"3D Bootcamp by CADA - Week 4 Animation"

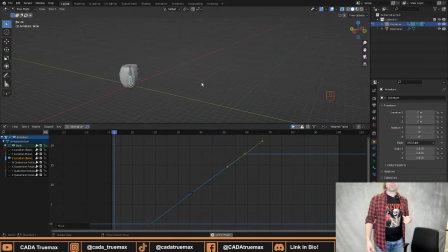70:40 The head was pretty much locked to one axis. And it's just a really interesting story because you start realizing these things when you animate. You start realizing how weird human locomotion is and how weird we read human locomotion,
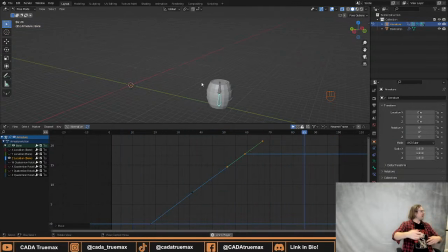70:57 because there's a lot more into it than just one foot in front of the other. How we put one foot in front of the other has a lot more to do with it. It's a lot of personality. It's a lot of what we call appeal in animation terms. So, and it's so wide.
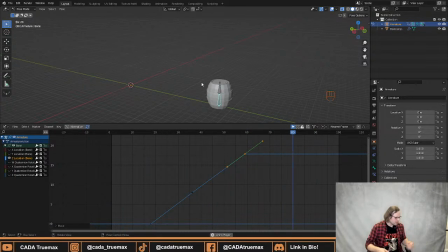71:14 It's so interesting to just go into, because it then turns out it's not just walk cycles. It's also, if you're having somebody in a movie do a sword slash, the way you do that has a lot of meaning as well, because if it's just wild swings, you do big arm movements with the arms straight and stuff like that.
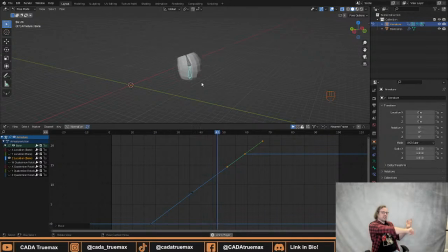71:34 But then when it's controlled, it becomes these lovely dances, almost these choreographed movements. And that those two things give completely different read on a character based on the movement alone.
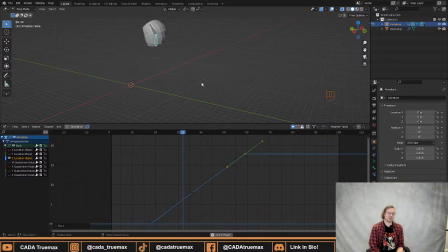71:50 So yeah, there's just so much to that question. How do I animate a human being? Absolutely. But also, if you start at the school and you start animating, you're gonna be so self-aware about how you walk. I felt like John Cleese from Monty Python, just like, I have a severe form of city walking when I walked home from school that day.
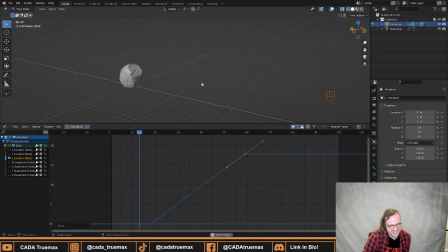72:07 It was really just like, oh my god, am I walking like this? Right, and just like it's and you also taught us how to lift a heavy object, because you don't have physics when you're animating. You have to like No. try and convey, how do I make a box look heavy?
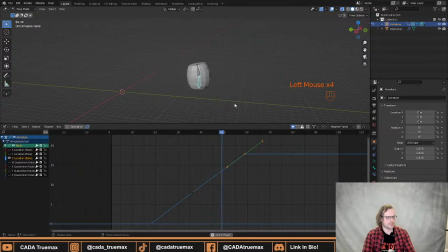72:23 And that was just like, really had to go into like, the spine of, and really just like, all right, how do I hold this object? How do I portray this with a character, right? Because I can either make him look like Superman holding it like with one finger, just like make the crate spin like it's a basketball,
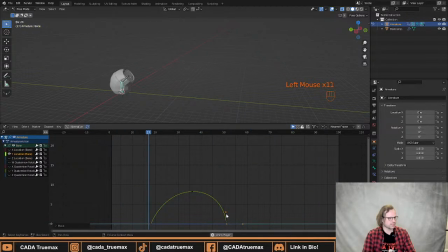72:39 or I can make it look like there is like two elephants inside this box, but the computer not gonna know the difference. No. That's up to the animator itself to really convey that in a good way. You don't have weight inside a computer. You can do physics and you can simulate weight, but that's not going to work very well with your animation, because your animation is these keys.
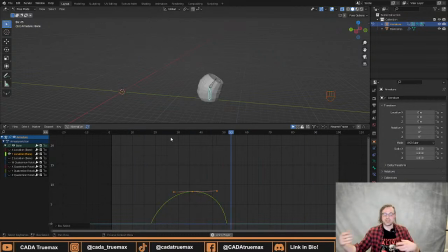72:57 These keys dictate where things are. So if you want something heavy, you got to animate something heavy. You got to really put that weight into it. Like when our barrel was landing, it crunches forward because there's a lot of force behind it. Its own weight is hitting its knees before it crunches in together.
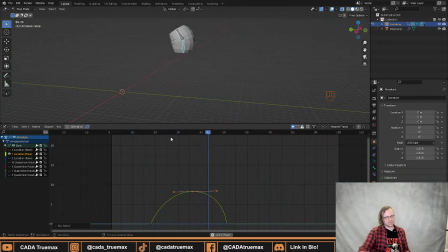Yeah. All right, so I figured out what was bothering me with my animation,
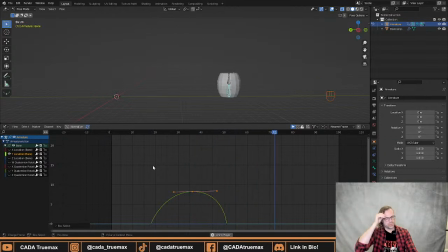73:31 and it was actually that the landing was too slow, so going down was way, way, way too slow. So what I did is I took my end here, and instead of being on frame, what was it, 53, 54, I moved it down to frame 51.
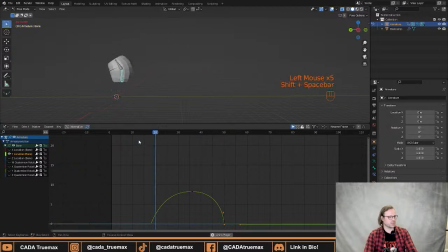73:49 I even think I can move it one more. Let's see. You can see the land, that's too fast. The landing becomes a lot quicker now. It gets a lot more snap to it to hit the ground.
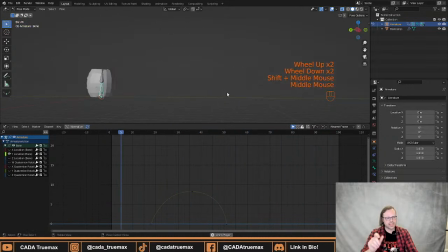74:08 And that's just gonna add that little bit of extra human movement to it. So we can even, that's a bit interesting. So here, where we land and slide, we could actually add a bit of rotation to it.
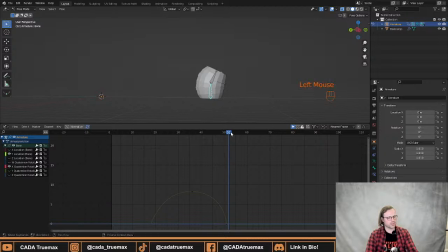74:28 So let's find our x-axis rotation. So we already have a key here. Let's see what happens when we move this. So you can see now it's like standing on its back leg, sliding. Don't want that.
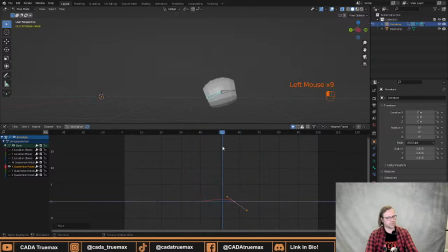74:48 Want it to be a little bit, that's too much. Just need it to be just a slight bit, just like a little tilt forward for the slide.
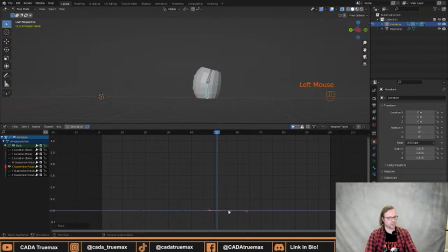75:07 So we can even move the key a little bit. Just ever so slightly lean forward and then settling back. It's just going to add a little bit extra dynamic feel to it.
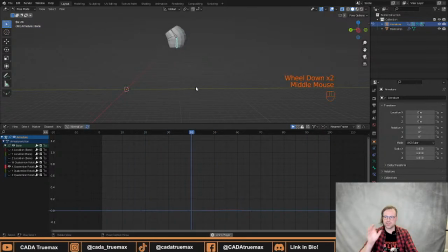75:30 It's not a lot. It's very subtle. Doink. But it gives our character a lot more dynamic movement and feel. And that's also like a lot of animation doesn't need to be big movements.
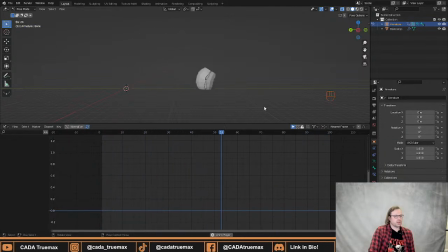75:49 A lot of it's just subtle, small things. And that's really going to sell it a lot more. I don't actually know if I have anything more. I got some really good notes today. Who would have thought?
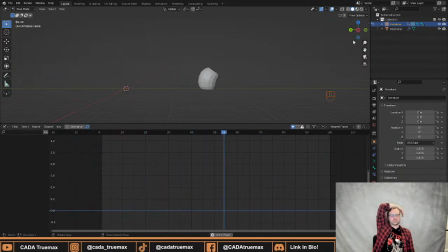76:11 All right. Should we just jump straight into questions and answers, Kristen? Right.
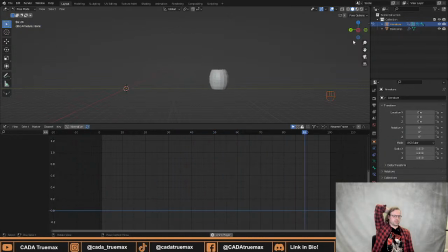76:23 Yeah, let's go for it. Comment section or the chat section is very quiet as right now, so they're probably knee deep into animating. That's fine. Does anybody in the room have any questions? Because you guys are also here and you're also allowed to ask questions.
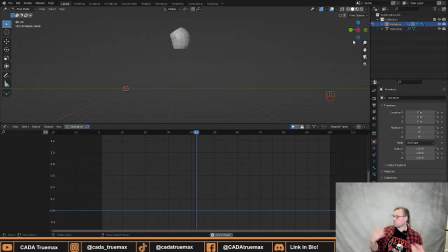76:39 It can both be about animation, about 3D, about the school. I know you've just listened to Adam and Christian. They've told you a bunch of things. But yeah, we are also here and available to answer things. It can also be about other things, but not everything I'm qualified to answer. But I'll give it a go.
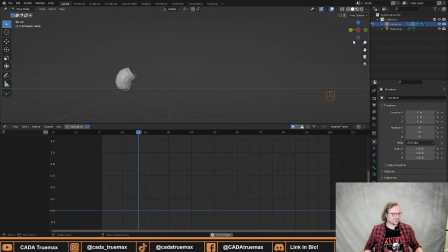76:59 But you can also ask what our favorite Star Wars movie is. But we can keep it lighthearted, or we can go heavy. It depends. Yeah. So yeah. Yep. And if nobody has any questions here, I think we have a little special announcement, Christian. Oh yeah. Hells yeah. Should I just stay over here, or should I come over and join? You can come over here.
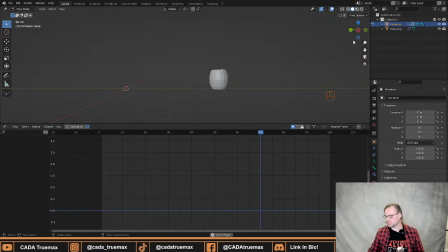77:18 It's your thing. So. Ah, freaking cool. Okay. Yeah. So I'll just give the word to Christian. All right. Cool. Just gonna maybe try and get into frame here. So the people who weren't here the last time, we throughout do this bootcamp, we do different aspects of within 3D. So that means today is animation. We have done sculpting, modeling, and texturing.
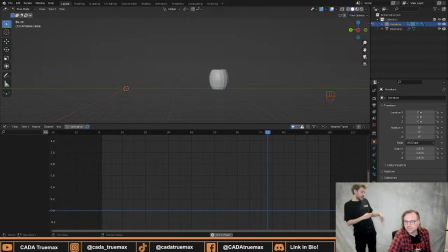77:38 Now, when we did sculpting, we were making a dragon. And should I go longer in?
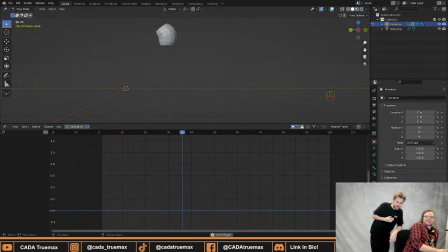77:46 Oh, well, I don't think it's refreshed yet. It's still going quite slow. Oh, yeah. So we were making a dragon, and the audience had the opportunity to decide what kind of animal should we use. So it became a praying mantis and an owl. And so we made a dragon looking like that.
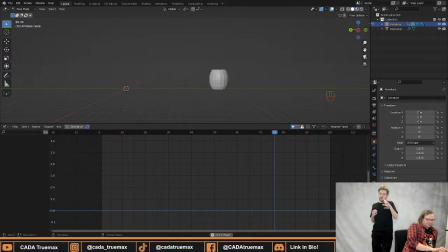78:03 Now, we told people that they could submit their dragon, and we would then 3D print it for the lucky winner. And we've now 3D printed it, and yes. You are amazing painter as well because you. I'm okay. Just take the damn compliment, Chelsea. But I was just gonna show quickly.
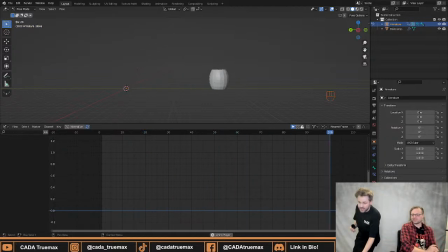78:22 So the person who won was named Hobie. I'm gonna show it over here. So we're gonna send it around if people want to see it. Yeah, we're gonna send it around. But to Hobie, who's probably sitting at home, this one's for you.
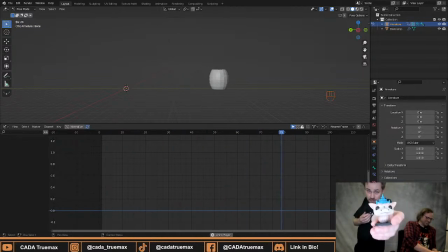78:34 And I'm gonna use it for Dungeons and Dragons, and I'm gonna kill a lot of pure students with this one. So. Yeah, we are nerds here, so we play a lot of Dungeons and Dragons and talk about Star Wars and the whole 9 yards. So, but yeah, Hobie, this one's for you. But we're gonna keep it. Yeah, send it around, show people. All right. I love people to see.